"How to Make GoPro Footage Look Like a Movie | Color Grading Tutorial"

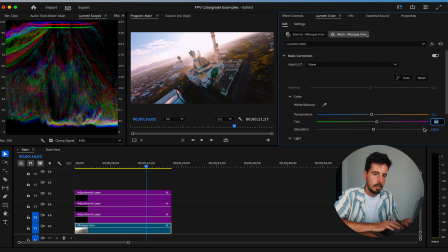248s
It could use, well, let's see, we could see if we could benefit from toning it down or up. Up makes it blow out. Maybe down adds a little bit of saturation, but I think I want to add some saturation in it as well.
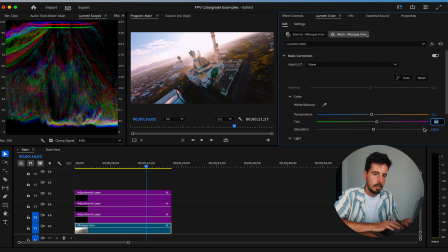265s
So I'm looking at the main subject, right? I want that to look proper and I want your eye to actually go to the main subject, which is in this case, the mosque. And your subject's gonna change throughout an FPV shot. These clouds up here are looking a little pink to me.
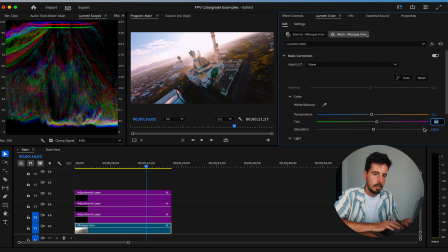280s
I'm gonna toy around with the actual adjustment or the actual layer, the actual clip color. That's what I mean.
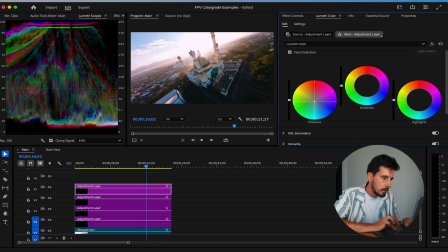290s
Some teal in the shadows and start to dive into that classic look of orange and teal.
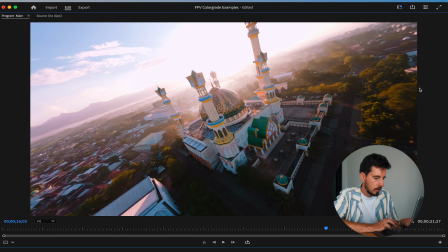300s
So this is off. You see the orange in the shadows? And then on, it just takes it out just a little bit.
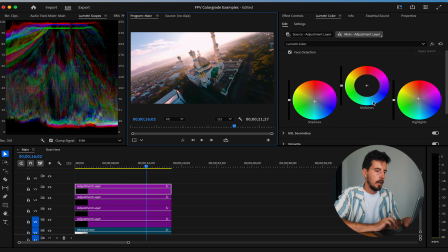308s
It's all just about micro adjustments. So it's not like you want to go extreme and pump crazy colors. Oh, actually, this kind of looks cool.
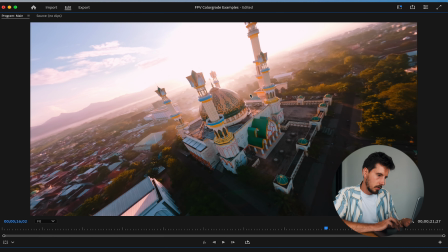317s
I added some orange to the midtones, which is really going to pop the mosque and some of the trees down here. So maybe that's a stylistic preference, but I like it more. So I'm going to leave it. And you can pop the midtones to make them a little bit glowier.
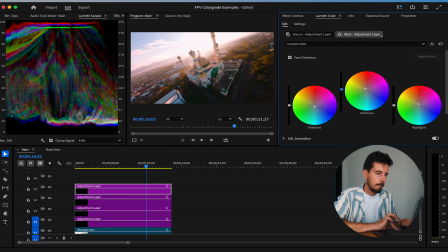333s
Maybe that's a bit too much. Now, I'm going to make sure that this didn't ruin the other parts of the clip.
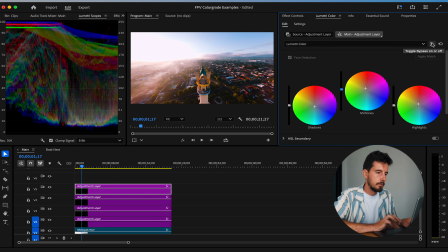339s
Because again, the lighting is always changing. And I'm just going to hide this. And I really do like that. It adds that orange glow to the left side. And even pops the sky. It has like an orange haze to it. I prefer that. I think that looks really good. So there's actually a little bit easier of a way to do it if you want to stack LUTs. I actually just launched a LUT pack. It has 12 total LUTs, 6 log and 6 non-log counterparts, specializing for FPV with GoPro or just GoPro in general. Sometimes I use them on regular footage. If you are interested in a new LUT pack or supporting me, then it'll be in the description down below. However, if you have LUTs already, I'm going to show you how I would integrate any LUT into a workflow.
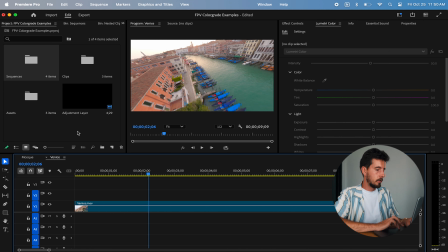379s
Now we're working with a non-log clip, and I'm going to show you exactly how I would use LUTs in a workflow. This was shot in a flat color profile.
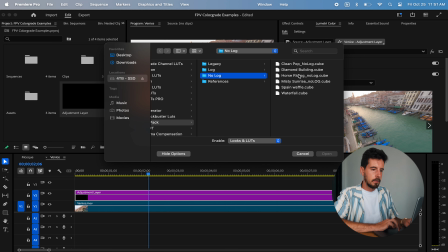389s
So I'm going to use the Misty Sunrise no log.
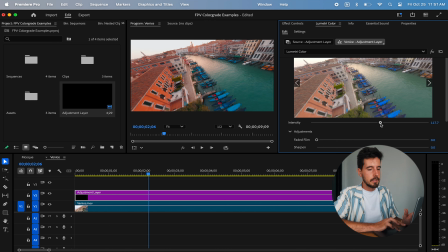396s
It's a great foundation. I'm going to intensify it just a little bit, and I'm going to actually
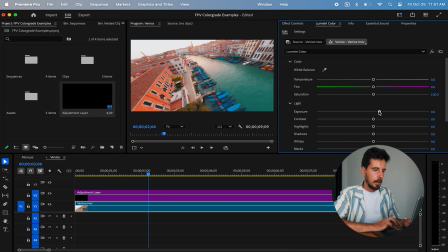404s
up the exposure, and I don't want to go too far to make it gross looking. I'm looking at these blue boats here. I think that's a bit too intense, and I don't want to go too little. So I think that kind of blends in with the shadow, and it just doesn't pop the subject.
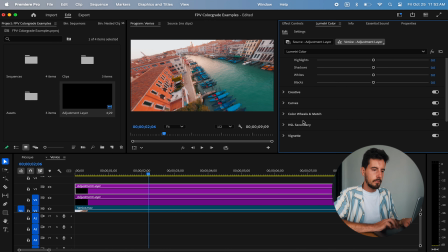423s
And now I'm going to add some contrast.
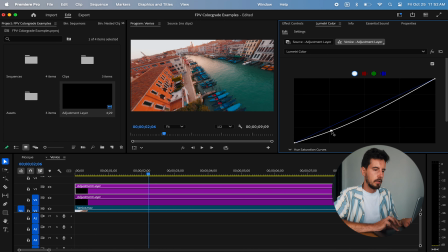429s
I think it could really use some good old fashioned contrast. And then those midtones. With just a few adjustment layers, we got a great looking shot. One more thing I want to show you is something called local editing. If you're not familiar, everything we've been doing so far is global editing, which just means affecting the whole image.
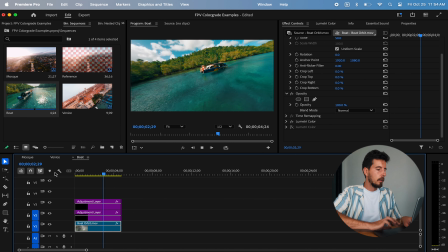452s
So I already have this shot pre-graded. And if you notice, the girls on the boat are a bit bright.
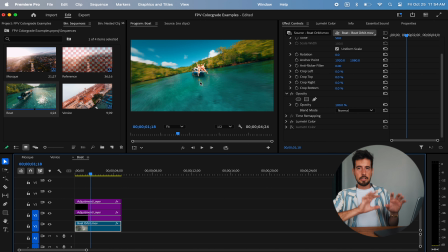458s
You start to lose the detail on them, but the rest of the image looks great. So I don't want to affect the whole thing. And this is where masking comes in. If you're familiar with Premiere Pro or DaVinci, I'm sure you have heard of masking or have done plenty of masking.
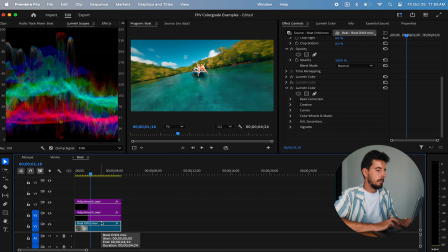471s
In this case, I would add a Lumetri color on the actual clip itself, just on what I want to bring down.
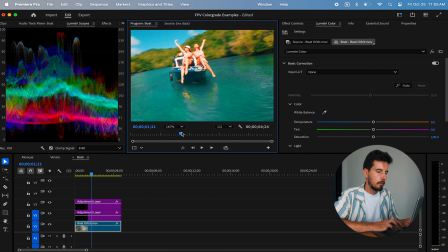479s
So they're just a little bit bright, right? And start to tweak. Overall exposure, you want to be careful with, because it just starts to make it look fake.
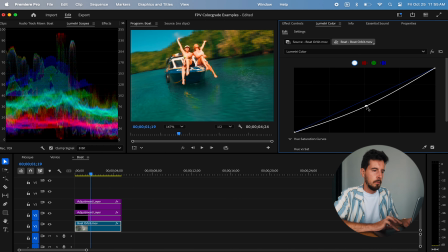489s
Whereas I'm going to actually bring down the curves. This will make it look a little bit more natural. And I'm not worried about the background right now, because I'm going to mask it out.
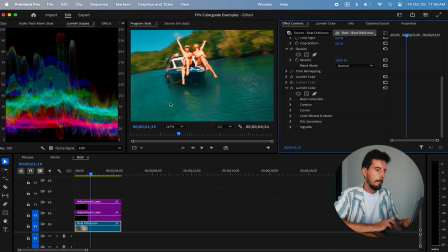498s
And then what I want to do is add a mask right here.
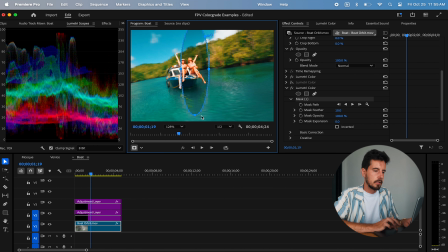504s
And I just want it to really effect. This is a pretty simple way to do it. I'm just using an oval mask, and then I'm just gonna feather the heck out of it. And that is how I want to do it. You before and after it.
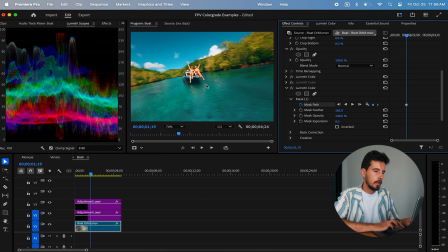521s
And what you want to do is mask path, and you want to just track them.
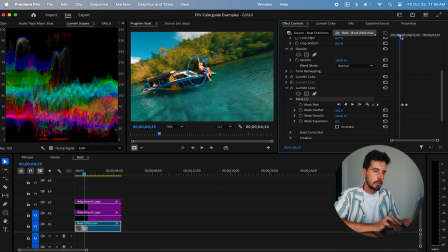528s
So you just want to every once in a while make sure it's over them.
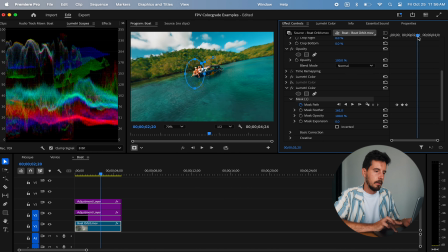536s
And then just all the way through the clip, and it kind of stays on them here.
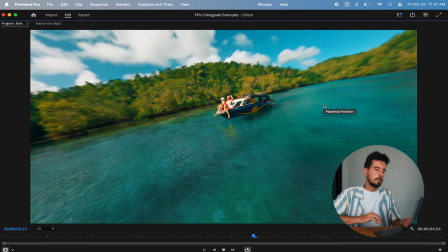541s
So this is without the mask. This is with the mask.
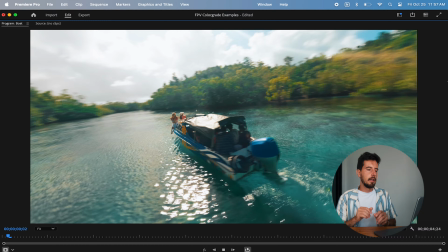548s
So you can tell it just helps blend it a little bit.
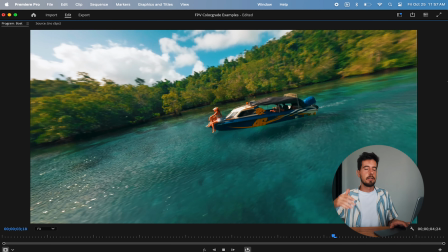551s
And you can do this with skies or certain colors, and you could start to tweak the contrast or the colors of certain parts of the image.
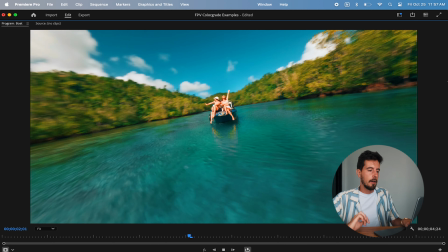558s
And that can give you a really professional look. It's a little bit tougher with FPV, because you're changing direction and lighting so much. But in a case like this, it's perfect. For the bonus tips is to give it that little extra shine, that extra glow.
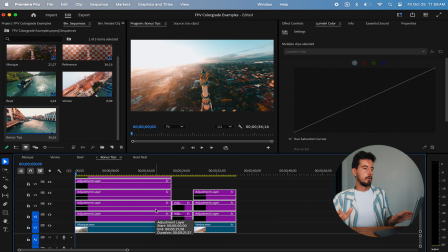575s
All you do is highlight everything once you're done, once you got the grade that you like, nest it all.
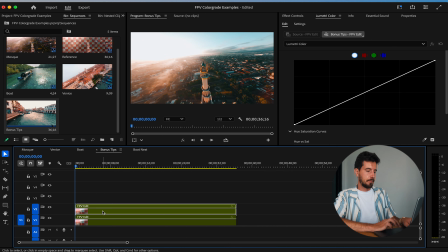582s
And what I'm gonna do is duplicate that, add a Gaussian blur.
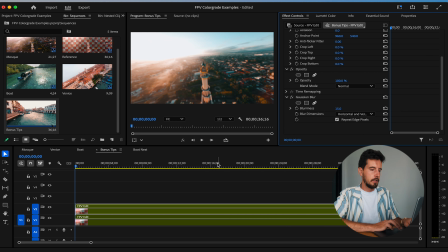588s
And my go-to settings are 15, and 15 for opacity. So I'm gonna change the opacity to 15%. I'm gonna change the Gaussian blur to 15 strength, and then I'm gonna change it to screen. And
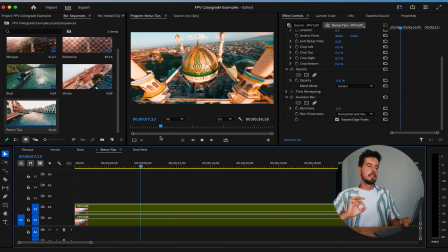600s
I think it just gives it a really nice, creamy, beautiful look.
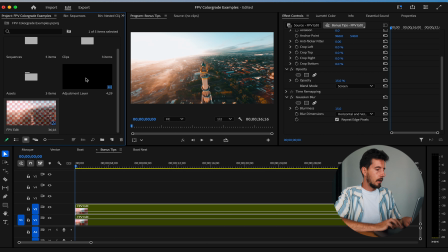604s
And the other thing is even more simple, and that is a matter of adding one adjustment layer. And I do this with all GoPro footage. I'll add an unsharp mask. And a lot of times I notice it when I post, but it'll keep that sharpness throughout the posting process, throughout the compression.
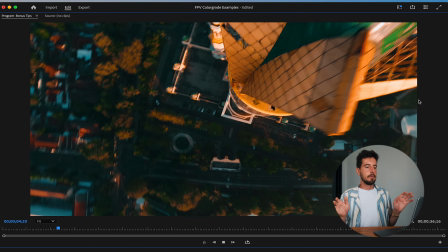622s
So this is with no glow and no sharpness added, which it looks pretty good.
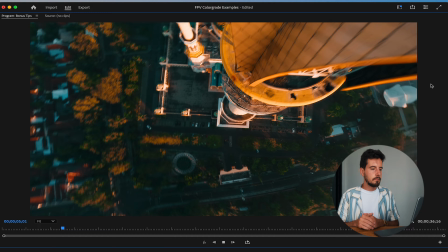627s
And then this is with both added.
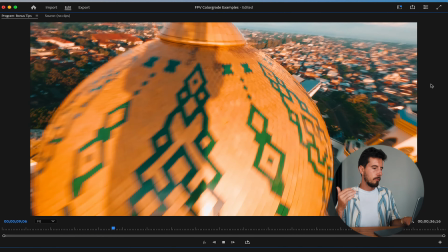634s
It just feels a little bit more vivid, a little bit more flowy. This was a little bit into my process and how I color grade my FPV footage. If you are interested in my LUT pack, I would mean the world to me if you checked it out. I'll leave it in the description below. If not, hopefully you learned a few things, and I will see you in the next one.